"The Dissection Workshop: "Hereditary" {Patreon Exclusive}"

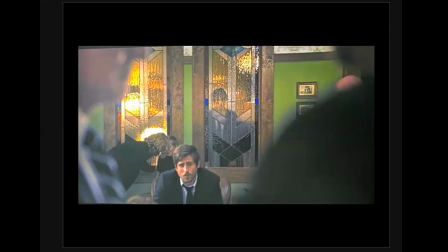(32:38)
Right here, he has his eyes on Peter. Peter is the only one behind this orange glaze. He's already creating a division and a separation for Peter. Peter is the target. And with the death of Charlie, this is the emotional wound that further creates the portal so Paimon can enter Peter.
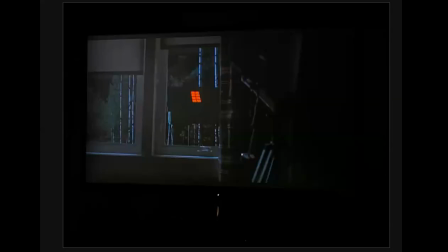(33:00)
Let's go back to the womb. Something's baking, right? And we think of a woman's pregnancy. We think of like bun in the oven. Look how hot it is. Look how it's baking. It's curating something. And this view is actually from Peter's room.
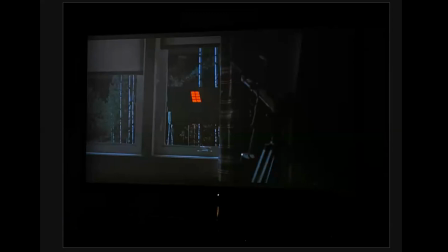(33:17)
So the only two people that can see this treehouse from their room are Peter and Annie. Well, Annie and Steve, her husband Steve, they share a room, so technically it's the parents and Peter.
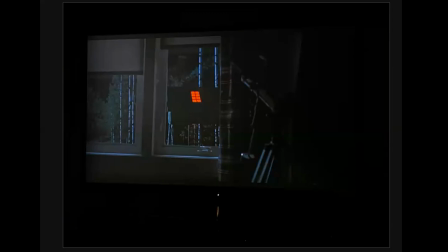(33:31)
They're the ones who have direct vision to the treehouse, because they're the ones who have direct cause for this plan. They're the direct pawns of this plan. So while Annie sneaks out at night, divesting from her marriage, divesting from her husband, she goes into the womb to sleep.
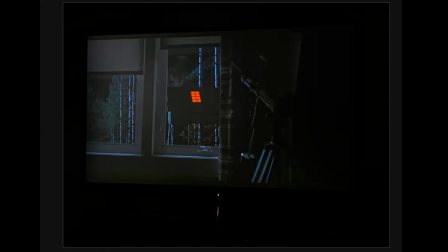(33:49)
She thinks she's just missing her daughter and connecting with her daughter, Charlie, but she's being pulled and commanded by the overhead plan to start grooming her to play her part in this plan. And Peter, the version of the movie that I have didn't show the shot, but you can see the red light shining.
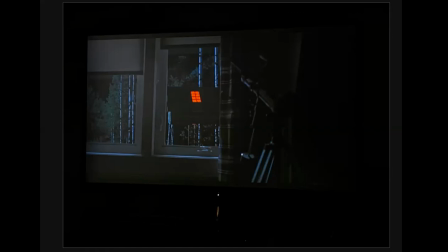(34:08)
Peter can't sleep. He's looking directly at this treehouse, and this light is shining right in his eyes. So all of it is just linking these two. They're lining them up just to knock them down.
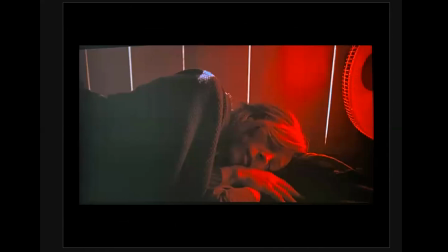(34:21)
And you can just see like she's just incubating. She's in danger. She's covered in the blood of the sacrifice.
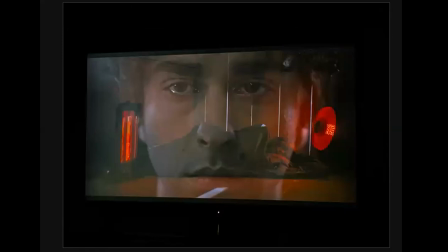(34:26)
And who is the next that we see? This beautiful long exposure of Peter over Annie. These two are necessary for Paimon to make his transfer. So though they're further apart in the physical world, there's a bigger disassociation between the two. They are divinely linked through a satanic plan.
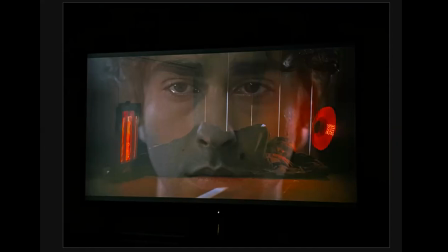(34:50)
So Annie is being used to rebirth Peter, but currently she's in her mother's womb, and Peter is the end goal.
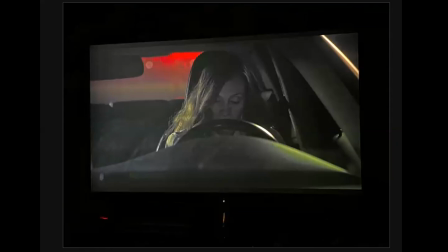(35:01)
And we see in the shot, again, another twin shot. This is exactly how we saw Peter earlier.
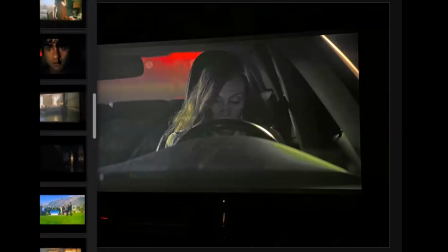(35:08)
Let me see if it'll pull it up. We can see this twin shot right here.
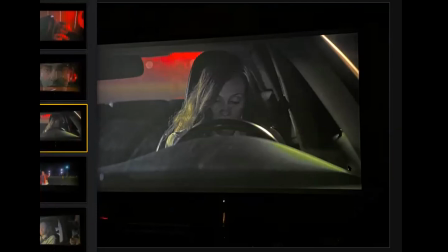(35:15)
And they put her in the same exact place. So we know something's coming for Annie.
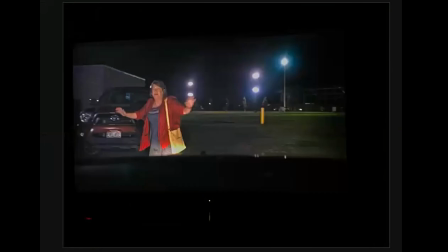(35:24)
All right. In Act 2, we meet new characters from the new world who is going to help guide our protagonists down their new journey, because they don't quite know where they're going. But somebody else, a character, always comes along, show them, oh, we're going to go this way. Don't worry, I'm a pro at this. So I'm actually going to turn the question to you, Elle.
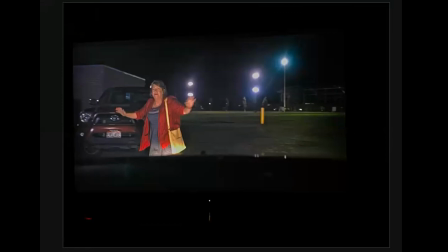(35:43)
Since you're the only one here, you got a lot of pressure. So Elle, looking at Joni's clothes, what can you dissect from the meaning?
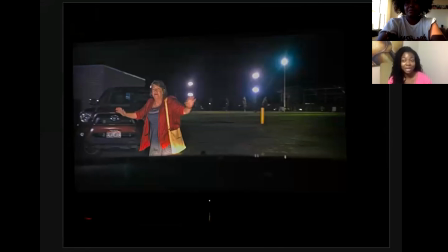(35:57)
She has the red on, so she's possessed, which I did not get that from my watch, but from what you just talked about, yeah. I'm gonna go with that. Right. Look, good guess, right? Good guess.
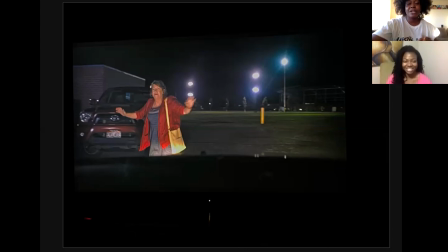(36:17)
So when we first saw Annie sitting in the grief counseling room, and that's actually where Joni was before she introduced herself,
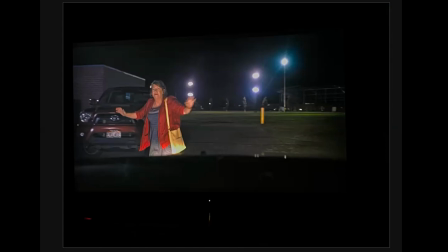(36:27)
Annie was actually in a red shirt and a blue jacket. And this time we see Joni, she's in a blue dress and a red jacket. This is because Joni is controlling the danger, right? She is the water for Annie.